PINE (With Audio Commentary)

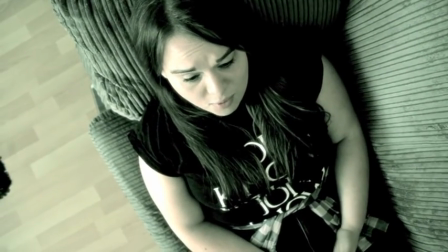(12:20)
I'm now going to do a different movie called Shadow, which is going to be another dark horror film, much darker than Pine.
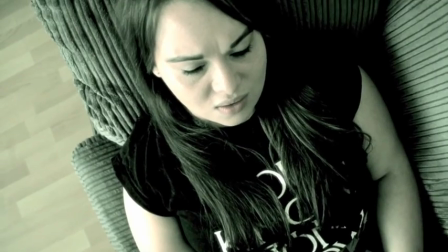(12:28)
And I'm really excited about getting started on it. I'm really excited, and it's definitely a follow-up to this.
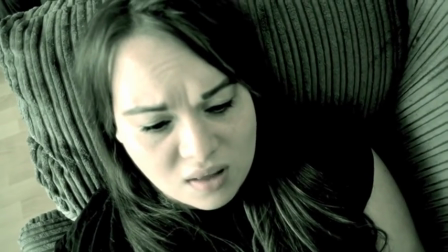(12:36)
So another dark, psychological, twisted horror that will be coming our way in 2023.
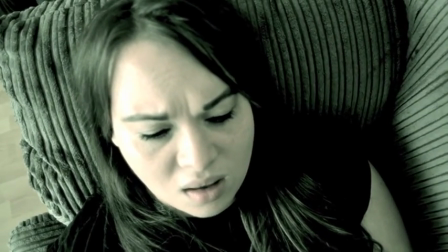(12:45)
When we were doing this scene, I love the experiments of the camera shots I was doing, trying to add a very dramatic effect.
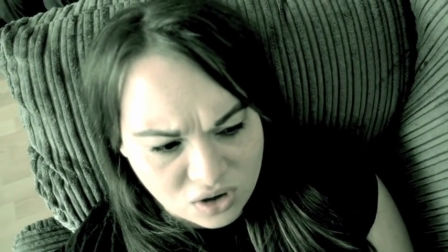(12:51)
So the camera panning down, the camera on one side to Sammy, the other side, showing just like Penelope's head,
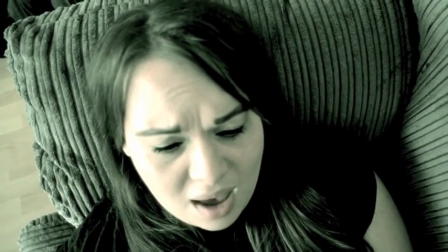(12:58)
Cricket on his own with a notepad, writing stuff down. It was just all that stuff.
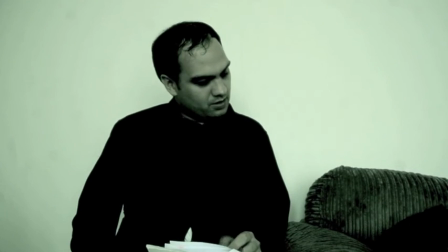(13:03)
It was really, really fun to experiment with the camera shots in this.
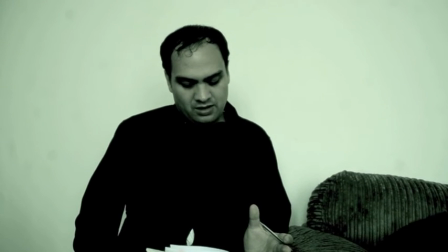(13:08)
And these scenes where Penelope's talking about, her history and everything like that.
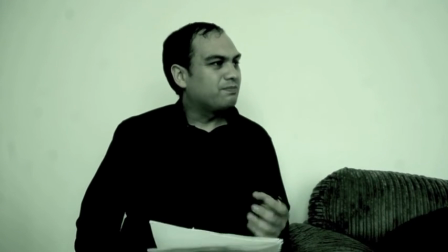(13:14)
This is a bit of backstory that we kind of added to it a little bit, but there isn't still much explained about these powers and everything.
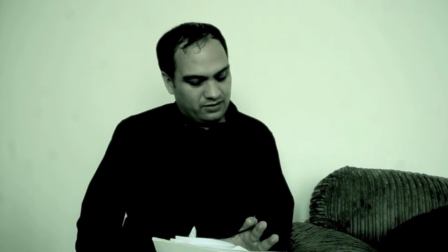(13:21)
And the whole therapist thing I thought was a really good idea, because instead of having someone like a scientist or a doctor,
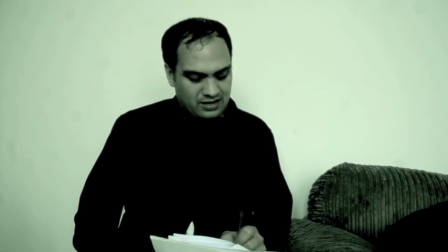(13:29)
might as well get somebody who can actually like just talk more about feelings rather than,
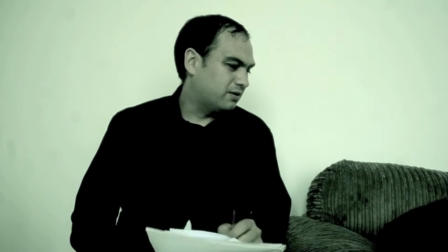(13:34)
what we do physically, and rather that we talk about emotionally and psychologically.
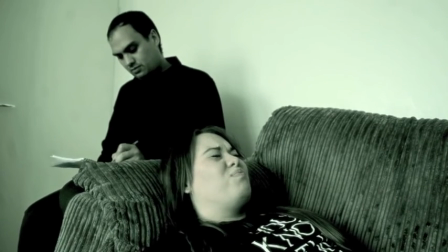(13:41)
So that was always the idea. What goes on in someone's head when they have these powers?
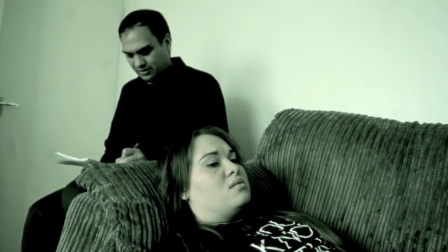(13:46)
What do they think? What do they do? What happens, and that was the basic idea for this story.
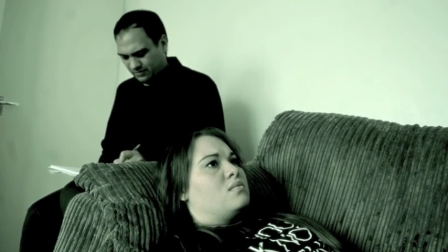(13:56)
We premiered Pine just before its release.
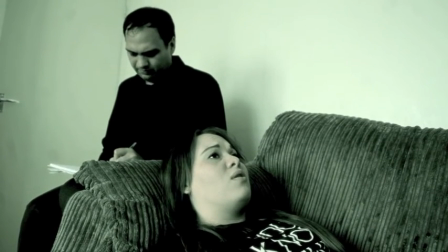(14:00)
I think like 5 days before its release, or maybe even a week before, and the reception we got from Pine was very positive.
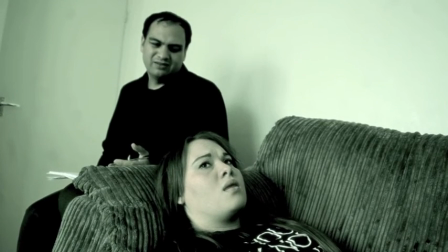(14:07)
The actors loved it. People loved it.
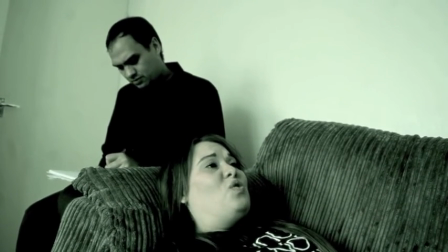(14:11)
There were some mixed reviews in terms of, again, sound and the way some of the film looks and everything.
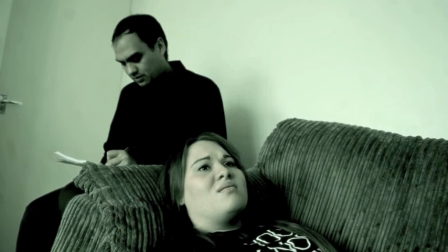(14:17)
But I defend this look. This look that we've got now, this filter, is known as a science fiction filter,
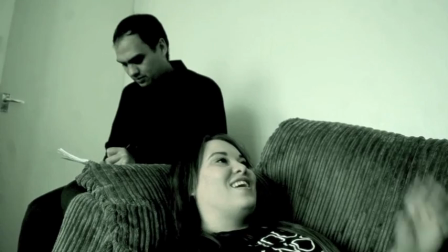(14:25)
and it was really fun to use because I really wanted to
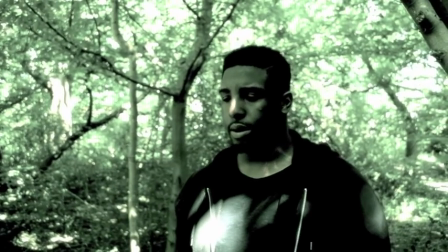(14:30)
use this effect, this filter, because it just gives it such a massive horror vibe.
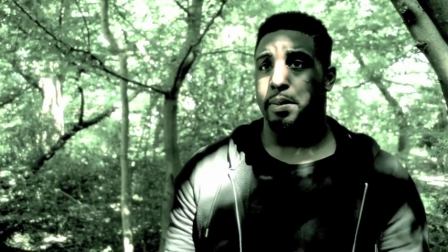(14:34)
I mean, some people were like, "I don't like it because you can't tell if it's day or if it's night, or what setting's going on or the mood."
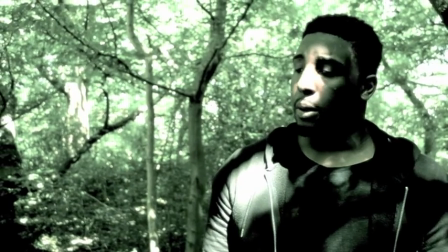(14:42)
But I think it gives out a really interesting mood filter to the character, to the story, to the characters.
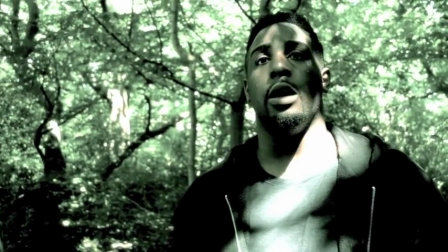(14:49)
But some people loved the look. I remember when I released some pictures and everything, someone was like, oh my God, it looks beautiful.
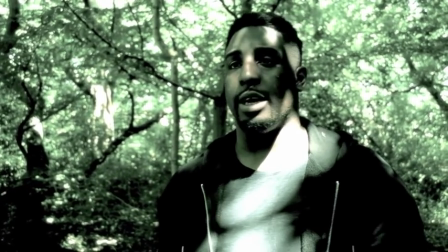(14:54)
And I mean, I think I remember sending some showroom material to April, who plays Amber in this film.
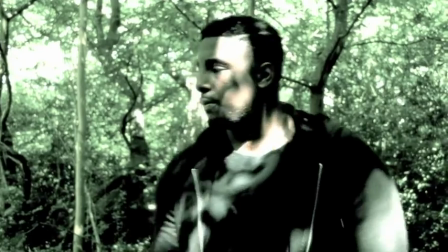(15:00)
And she said, oh, it looks really good. It looks good. And someone else said it looks good as well. And someone else said that it looked good.
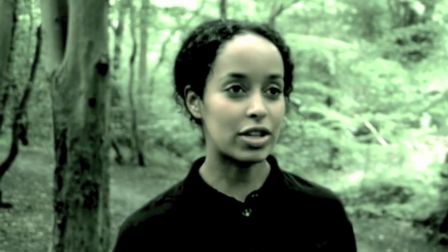(15:06)
So I was really happy. I was really happy with it. I'm glad that they, really did like it.
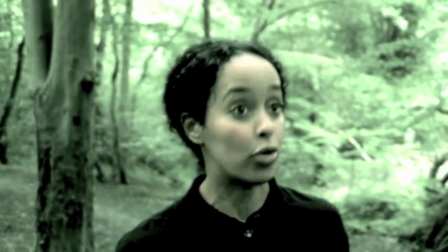(15:11)
And the filter looked really good. And I was really happy with it.
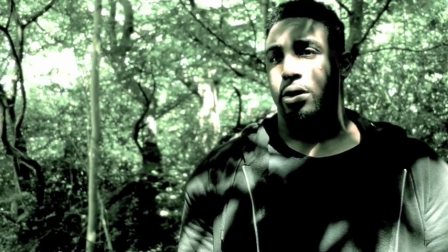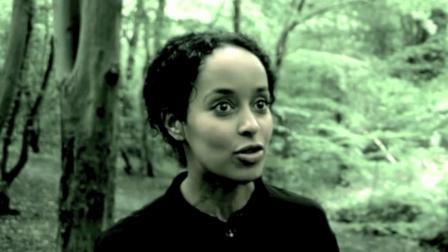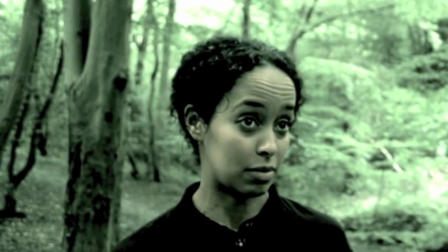(15:24)
The expressions as well that are given from Rihanna are just amazing. She really responds so well to the other actors and the characters as well.
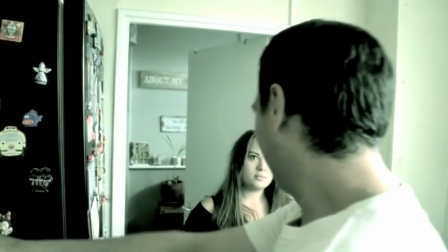(15:32)
Like the tone of it gets really into it. And what I love as well is that, you know, when you're in the forest and you're with
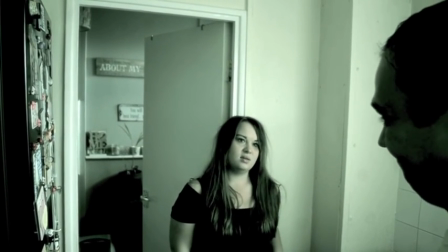(15:41)
the beings of the unknown, you know, it does feel really dark when you're there.
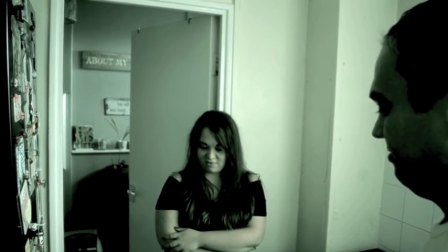(15:46)
Like the tone of it and the colour looks dark. And then when you're with like Cricket and Penelope, there's a sort of brighter atmosphere there.
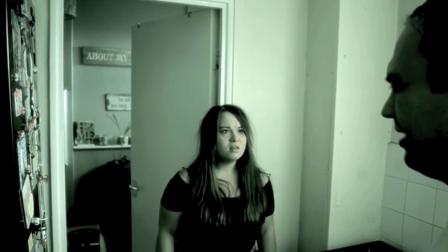(15:53)
I kind of like how that looks because it's a kind of like a dark tone and a bright tone. And I like the look of it.
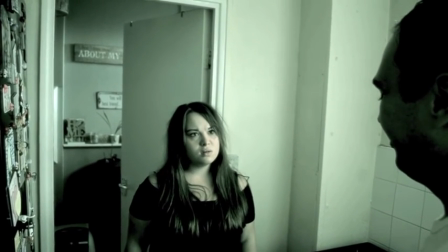(15:58)
I think it looks really, I actually like the way it just kind of feels. And yeah, I'm just happy how it turned out, to be honest.
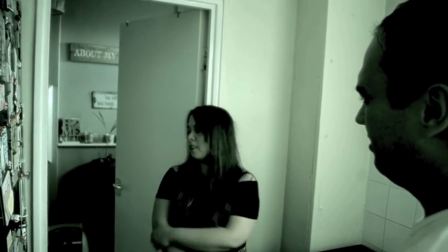(16:06)
I love how everything just kind of panned out, really. Yeah, definitely.
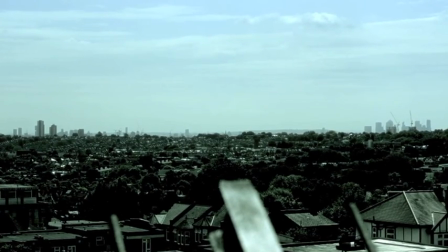(16:11)
Definitely.
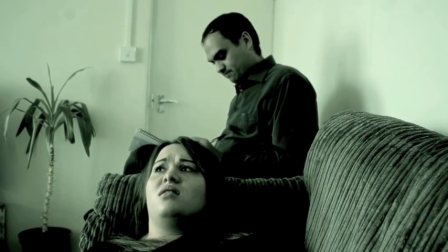(16:14)
This scene here had to be very shortened because there was a lot of dialogue in this scene,
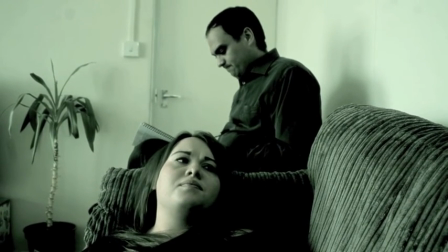(16:20)
and although I didn't really want to cut it out, I kind of glad that I did, because it just again felt like it was dragged.
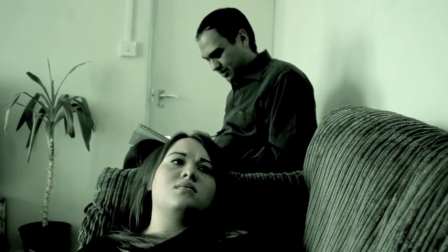(16:27)
It was too much going on. There was so much happening.